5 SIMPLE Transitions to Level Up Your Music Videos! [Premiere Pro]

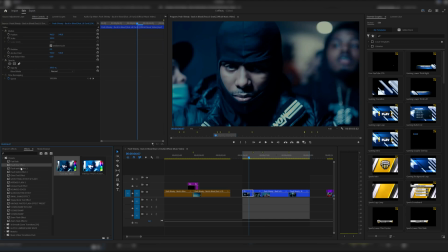[4:07]
And as you can see, we have fast flash, flash blur. We've got loads here to go through.
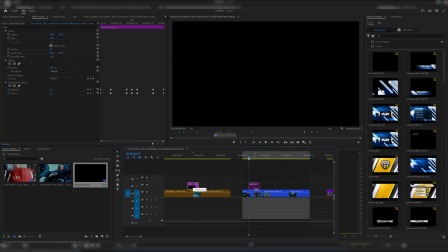[4:12]
So we're just going to make an adjustment layer. In fact, I'm just going to copy the adjustment layer from the previous effect and just delete the brightness and contrast.
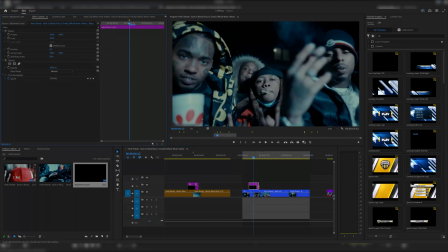[4:20]
So as you can see, this is our effect right here, and that is the cut. So you might even want to make that a tad smaller, just around there. It's up to you. I have OCD with that sort of thing. But yeah, if we go to our panel presets, where the Intensity Preset Pack is, we've got fast flash, flash blur effect, twitch.
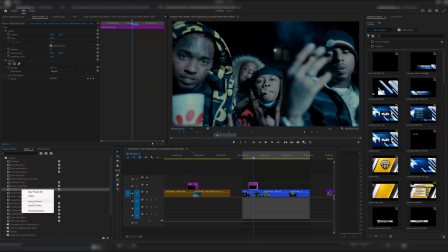[4:36]
There is loads here to choose from. This round edges one isn't part of the pack, so we're just going to delete that just so you guys can see properly. Literally guys, so much to choose from here. So the ones that we're going to be using and I'm going to showcase you right now is like a zoom flash,
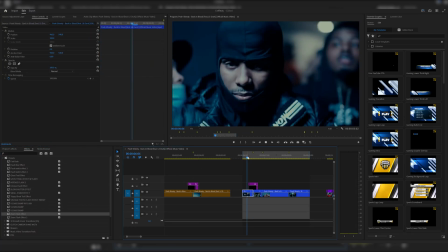[4:53]
and this basically is going to zoom into the next clip but kind of transition with a nice flash and a nice blur.
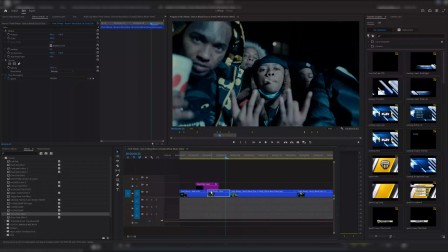[4:59]
So that looks really sick, and we could just do the same throughout a video, just
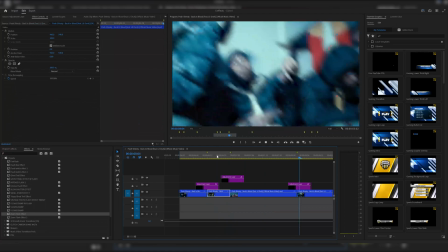[5:05]
copy and paste. And look, as you can see right here, there's your flash transition again. But we're not going to do that.
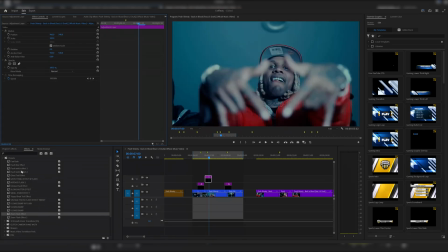[5:10]
We're actually going to be changing what sort of transition we've got on this adjustment here. So we're going to go to flash twitch effect 2 and we're going to drag that onto there.
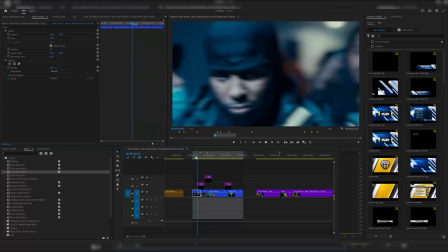[5:18]
So now when we see that one, two, okay, that looks really sick together.
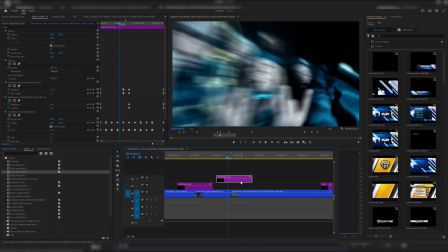[5:23]
And this is what this pack is about, just pairing both of the transitions together and making them look really good.
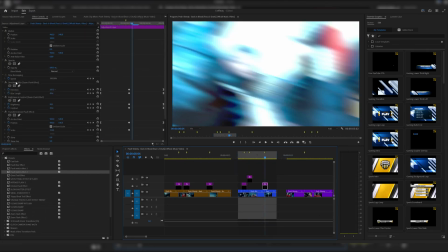[5:29]
And then we're just going to go to our third transition here. We're just going to delete the other ones we had on there.
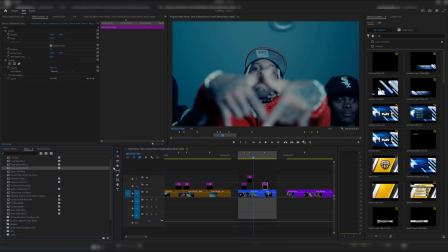[5:35]
And then for an example, we can go to a different transition in this pack and we can go to intense flash 2 and drag that onto our adjustment layer there.
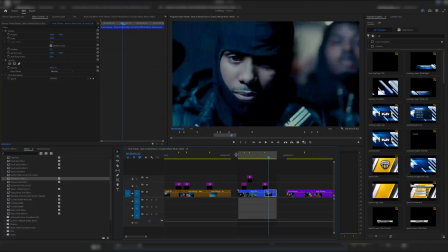[5:44]
So then now you've got the hits looking like this.
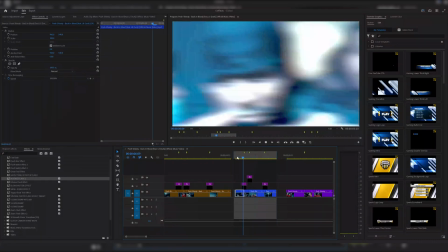[5:47]
You got 1, 2, 3. Literally, guys, you can just keep copy and pasting these different type of flash effects and hits.
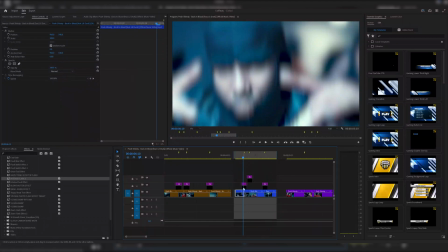[5:55]
It's very easy to do a simple drag and drop without having to create all of these keyframes.
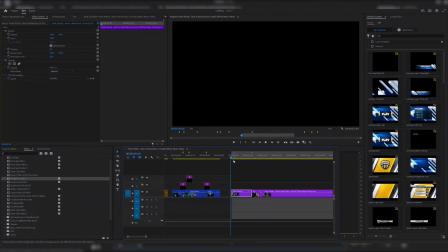[6:00]
So for the third effect,
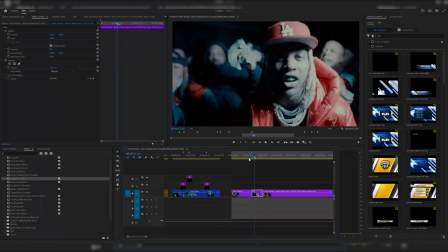[6:01]
we're going to be showcasing an inverted sort of transition where we can make this black and white and just add a different style to our effect. So what we're going to do is basically copy and paste the part on where you want to add your inverted effect, and we're just going to drag it on top of the same clip.
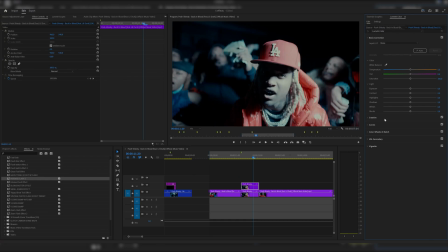[6:17]
And we're then going to go to Lumetri Color, and we're just going to go to Saturation here, bring it all the way down so it's black and white.
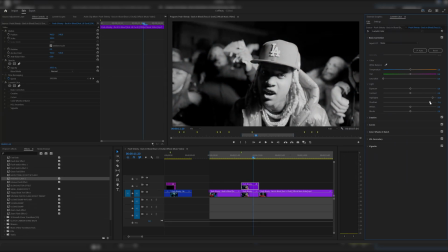[6:24]
But we're going to bring up the highlights just to exaggerate it a little bit, as well as the shadows there, so it looks something like this. So the next thing you want to do is basically use a flash transition or flicker transition before this part comes in.
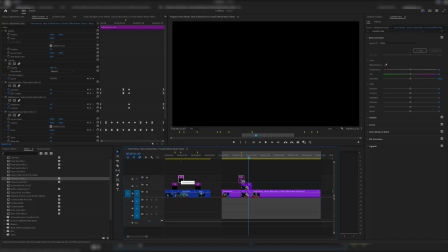[6:38]
So I'm just going to use a transition from my intensity preset pack, which we just previously used, and I'm going to copy and paste it onto the start of the clip. So it looks something like this, where it kind of goes into the shot and doesn't just turn black and white instantly.
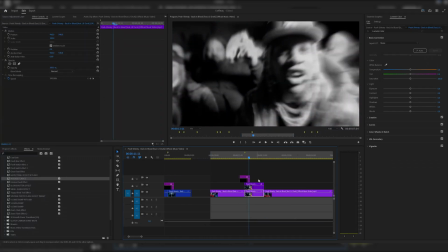[6:53]
So I think that looks pretty sick, and it's exaggerating the effect a lot. And then we're just going to go to effects and type in flicker.
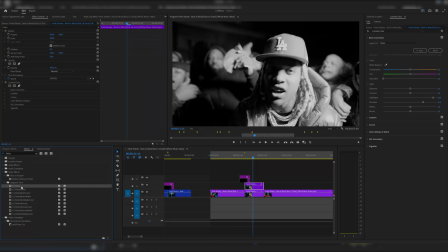[7:00]
And the flicker that I'm going to use here for this part of the effect is from XAVI, and we're going to drag it onto our clip to create that flick effect. And then the next thing we're going to do is type in invert, which is the main part of this effect, and we're just going to drag that onto our second clip here, like so.
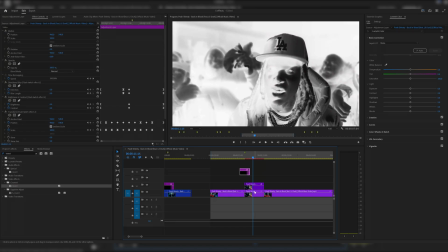[7:17]
So then now, as you can see, we're getting that sort of negative sort of look, which I think looks really sick. So once you got it looking like this, you can just literally duplicate what you've just done with the invert layer, and then we can go to effects and type in cross dissolve, which should come up right here.
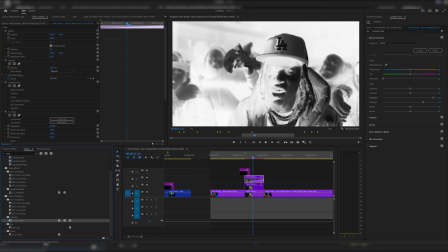[7:33]
And then we're just going to drag that onto our clip here, and it's going to move it to around, let's just say here.
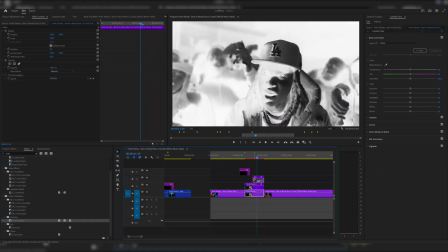[7:38]
So then now you've got it coming in halfway, where it kind of showcases that sort of effect right here,
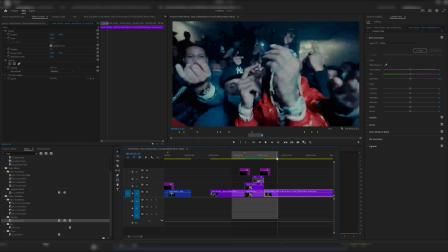[7:45]
and that is part of the effect, which looks really sick, guys.
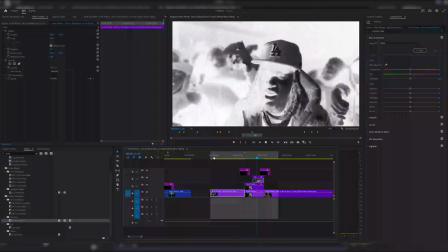[7:49]
Like, especially on parts where the video slows down and you want to show emphasis to a part of the video, this is definitely something you're going to want to do.
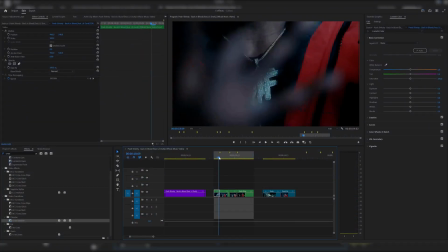[7:56]
All right, cool. So onto the fourth transition.
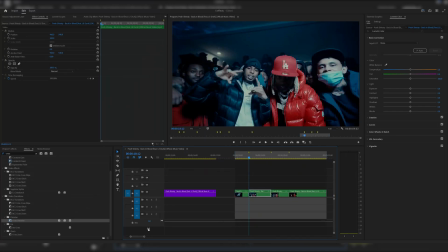[7:58]
This is going to be very easy, but I just feel like with videos where you want to add just a little bit of energy but not too much, you can literally do effects like this.